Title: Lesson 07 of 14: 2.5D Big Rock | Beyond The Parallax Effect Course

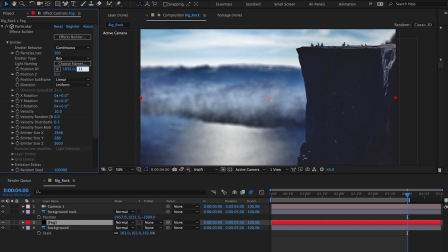243s
Drop it below the foreground and position accordingly on X, Y, and Z.
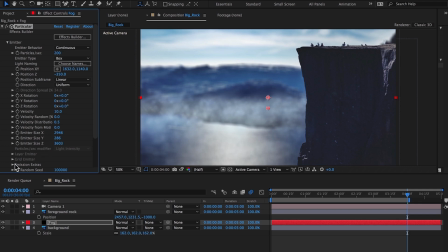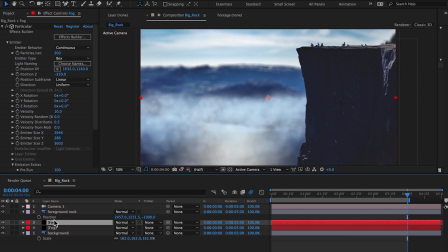256s
To enhance the fog effect, duplicate the layer, but drop the layer opacity of the top layer to around 30%.
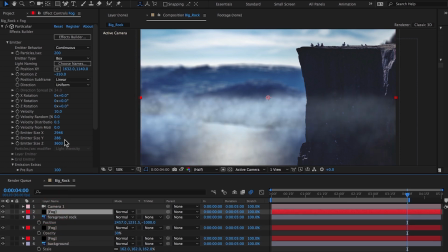265s
Duplicate this layer and place on top of the foreground layer to add fog in the foreground.
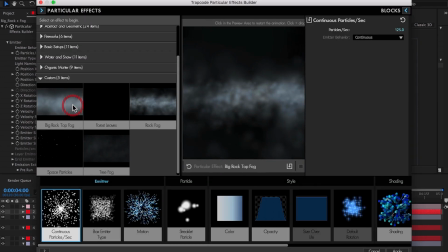272s
Load the preset Big Rock Top Fog. Reposition the particles on Y.
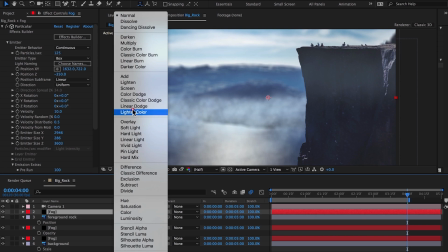278s
The foreground fog's transfer mode can be set to hard light to help it blend better in the scene.
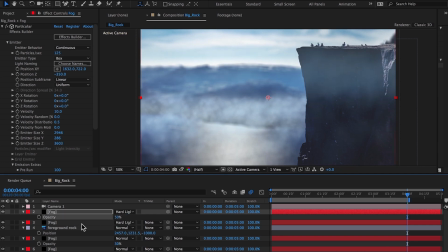285s
The foreground fog will take on more color of the scene and create more atmosphere with this transfer mode.
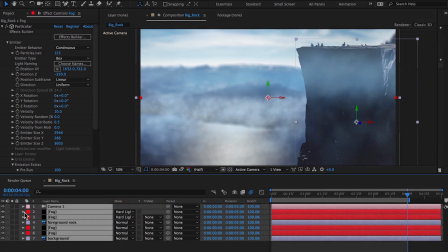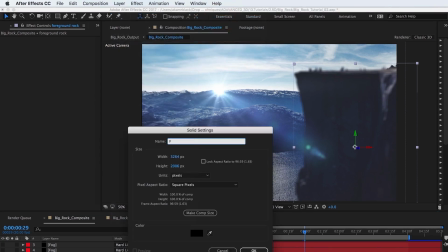301s
If you do not own Particular,
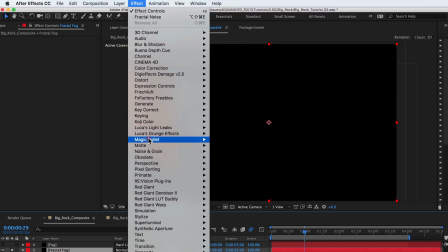303s
an easy way to make fog without third-party plugins is to apply fractal noise to a solid,
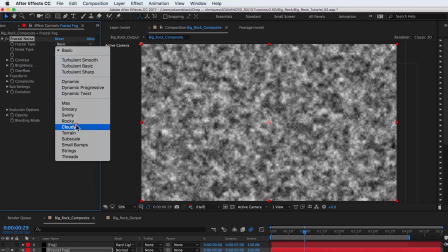310s
set the fractal type to cloudy, and begin adjusting brightness and contrast.
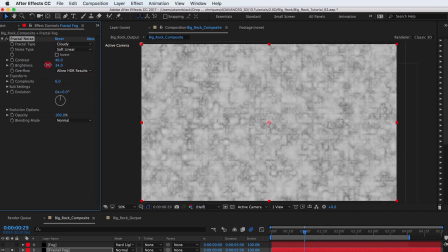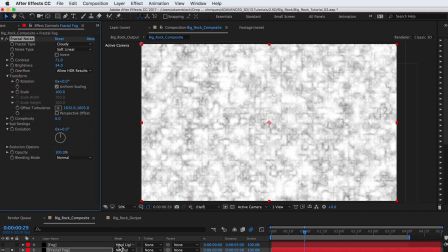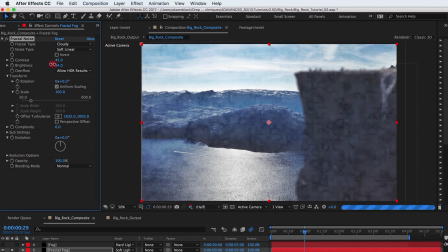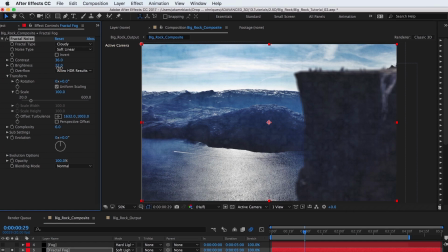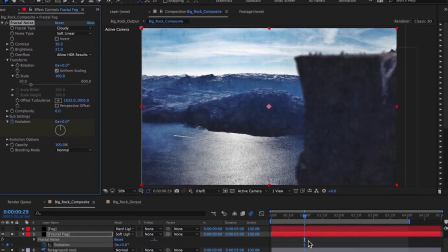339s
Animate the evolution to get a subtle but nice looking fog with fractal noise.
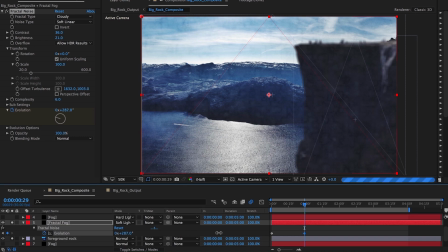Scale to proportionally fit the scene.
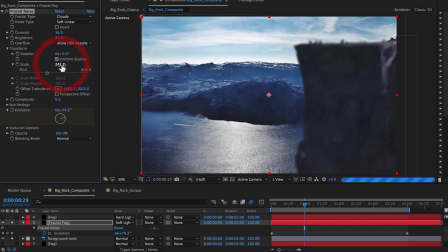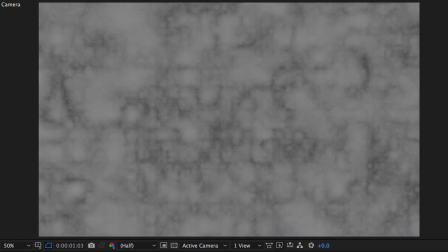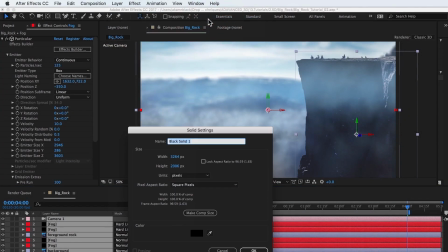372s
To finish out the composite, add a new solid layer. Name it Sun Flare.
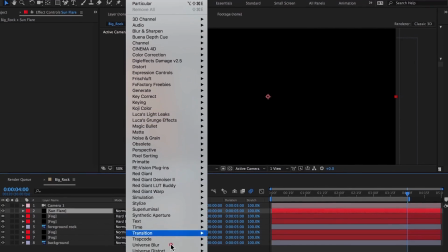383s
Add Video Copilot's optical flares.
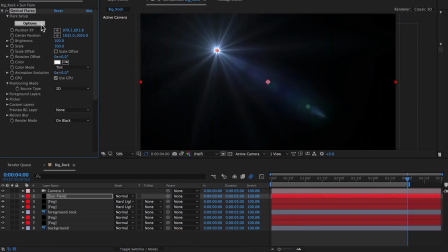386s
The preset is almost identical to the default preset that loads with the plugin.
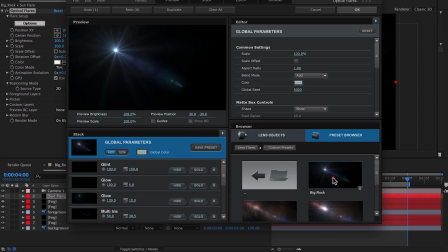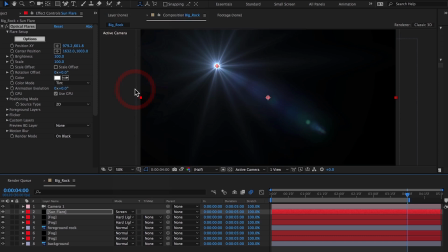399s
Set the transfer mode of the solid layer to screen. Position the flare.
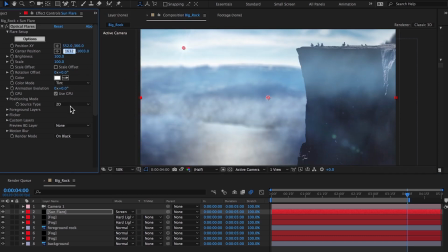405s
Make the flare 3D and position back in Z.
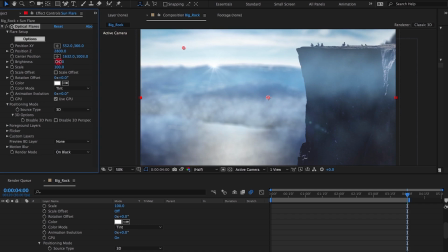413s
Turn up the brightness and scale.
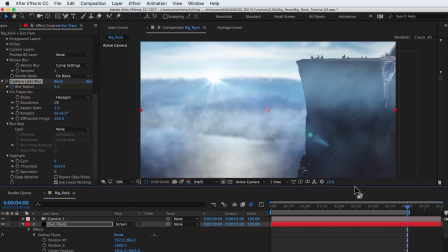425s
Add the camera lens blur effect to the sun flare. This will make it appear that the sun flare reacts to the camera focus pull.
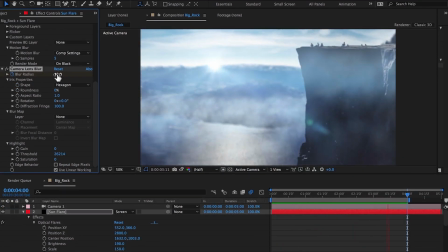434s
Set keyframes to match the camera focus.
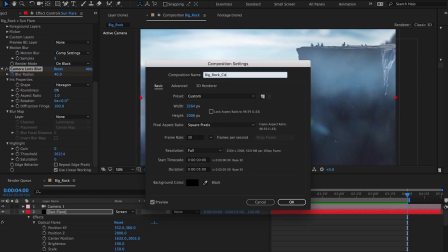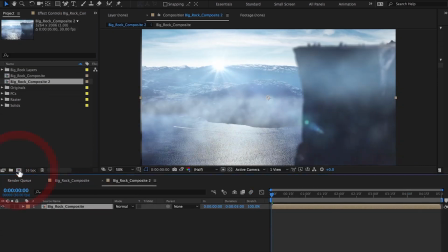445s
Drag the composite comp into a final output comp and resize to HD.
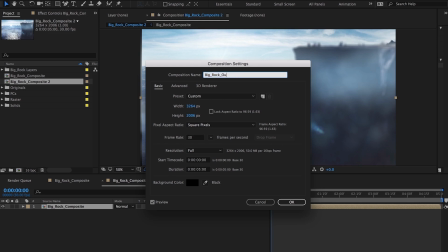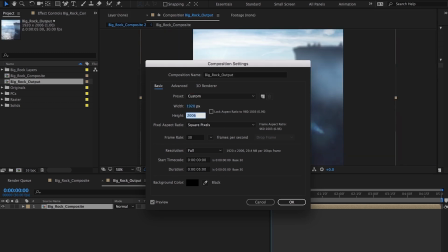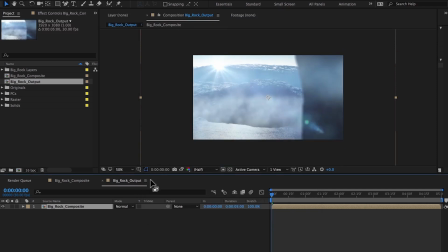462s
Scale the composite and position. Set keyframes on the X-axis to exaggerate the camera movement in this comp.